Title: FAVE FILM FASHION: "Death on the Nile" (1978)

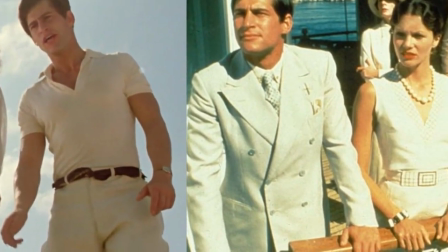Lynette and Simon are on honeymoon, newlyweds in love, and Powell dresses them in a matching colour wave,
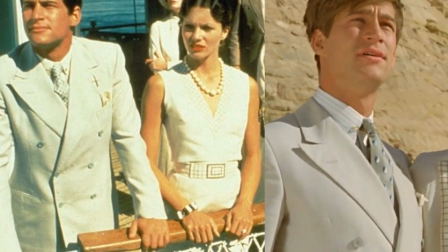or he'll draw one colour from one of their wardrobes and place it in the others, really aligning them.
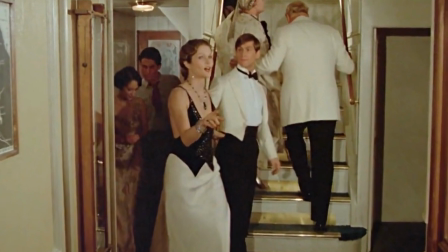And look here, their evening wear is mirrored in reverse. Her black bodice, his black trousers, her white skirt, his white evening jacket.
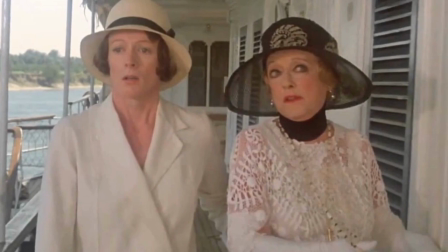The masculine cut of Bauer's wardrobe contrasts strikingly with the busy, fusty lace of her employer, Mrs. Van Schuyler.
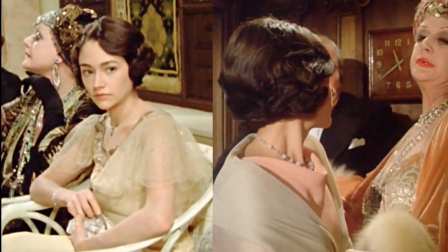Salome's overblown and multi-layered exoticism contrasts perfectly with her daughter's innocent, clean,
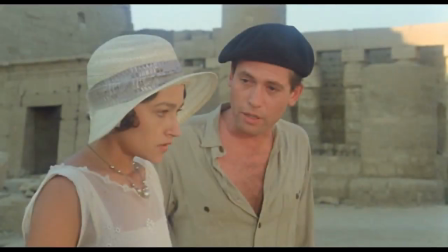and simplified approach to fashion, which in turn contrasts nicely with the scruffy, worldly wardrobe of her love interest.
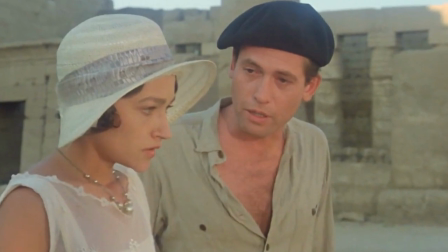Yet either aligned or contrasting, all of the wardrobe was worked in that same distinctive Death on the Nile palette.
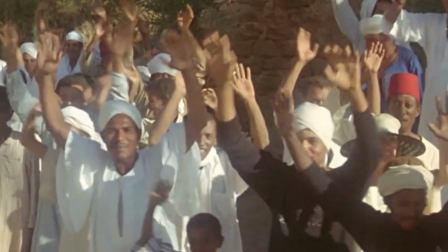And that includes the many extras that Anthony Powell had to clothe as well.
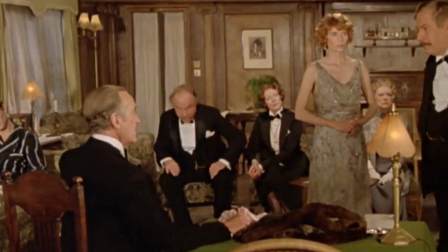With a wardrobe that ranged from the 30s back to the turn of the century, from the rich to the not so rich,
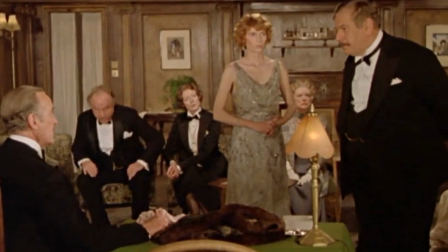from the old to the young, what makes Anthony Powell's costumes for Death on the Nile work so well for me is that,
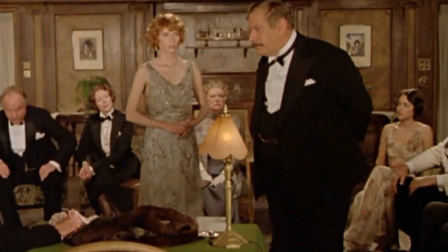as I said at the start, this eclectic mix, united by color, makes these actors look like real people.
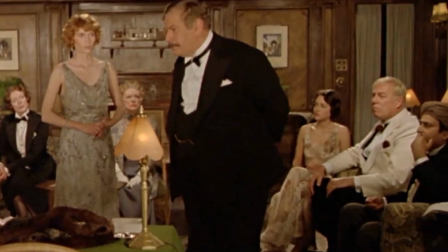And I really think he deserved that Oscar. Let's talk about Kenneth Branagh's upcoming version.
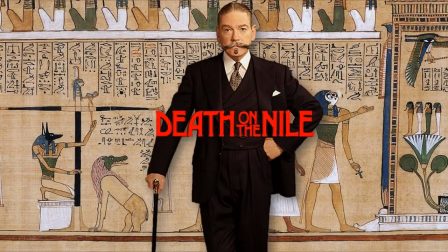Well, of course, I'm interested in seeing it.
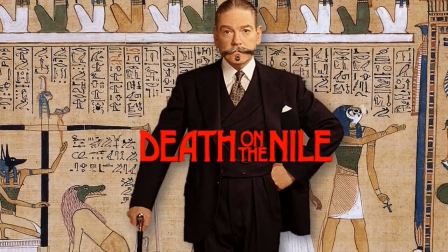Of course, we will see it, although I have to be honest, I didn't really care for his murder on the Orient Express.
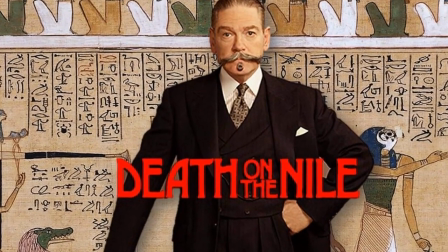But I am keeping an open mind, of course, and I'm quite excited about some of the casting.
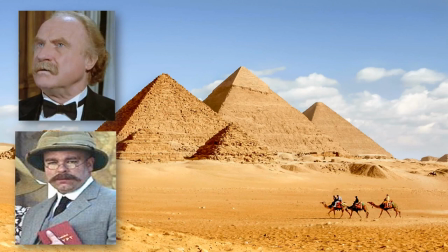In the role of Dr. Besner, played by Jack Warden and Steve Pemberton in the 78 and 2004 versions,
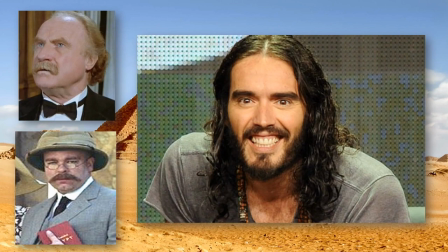Russell Brand is taking that role, so that should be a lot of fun.
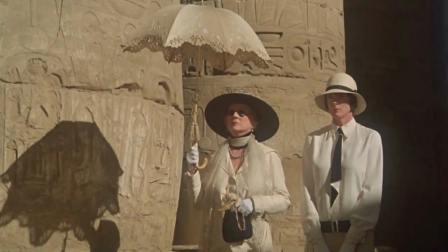And bringing their toxic codependency to life in the new version as Mrs. Van Schuyler and Bowers,
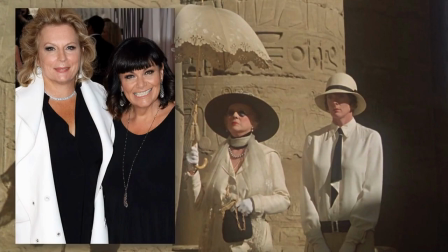Jennifer Saunders and Dawn French, French and Saunders, respectfully, so at least we're guaranteed a few laughs in Branagh's new version.
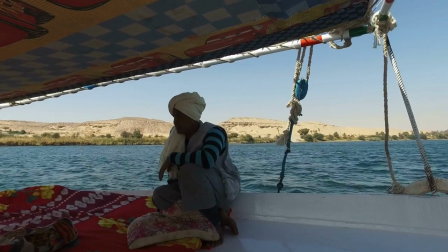I hope you enjoyed this trip down the Nile with me. I had a blast putting this one together.
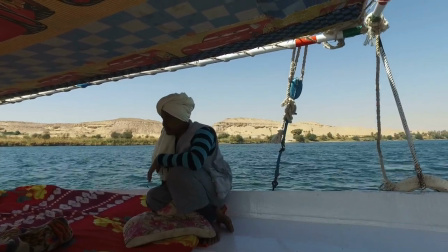All the links I've discussed in the episode, the Facebook group, my contact details,
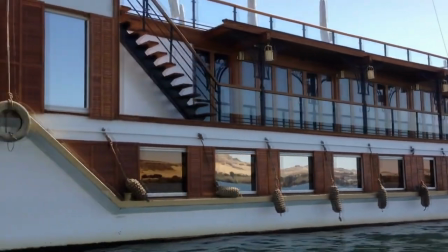El Jude brother, Nick from BAMF Style, are in the description area.
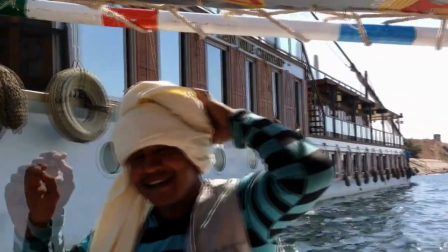I'll be back very soon with more on the ultimate fashion history. So until then, take care and thanks ever so much for watching.
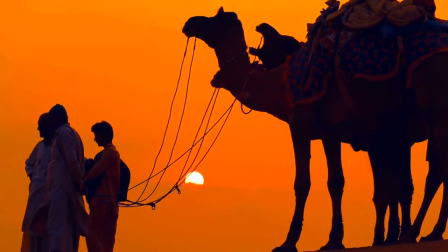Bye for now.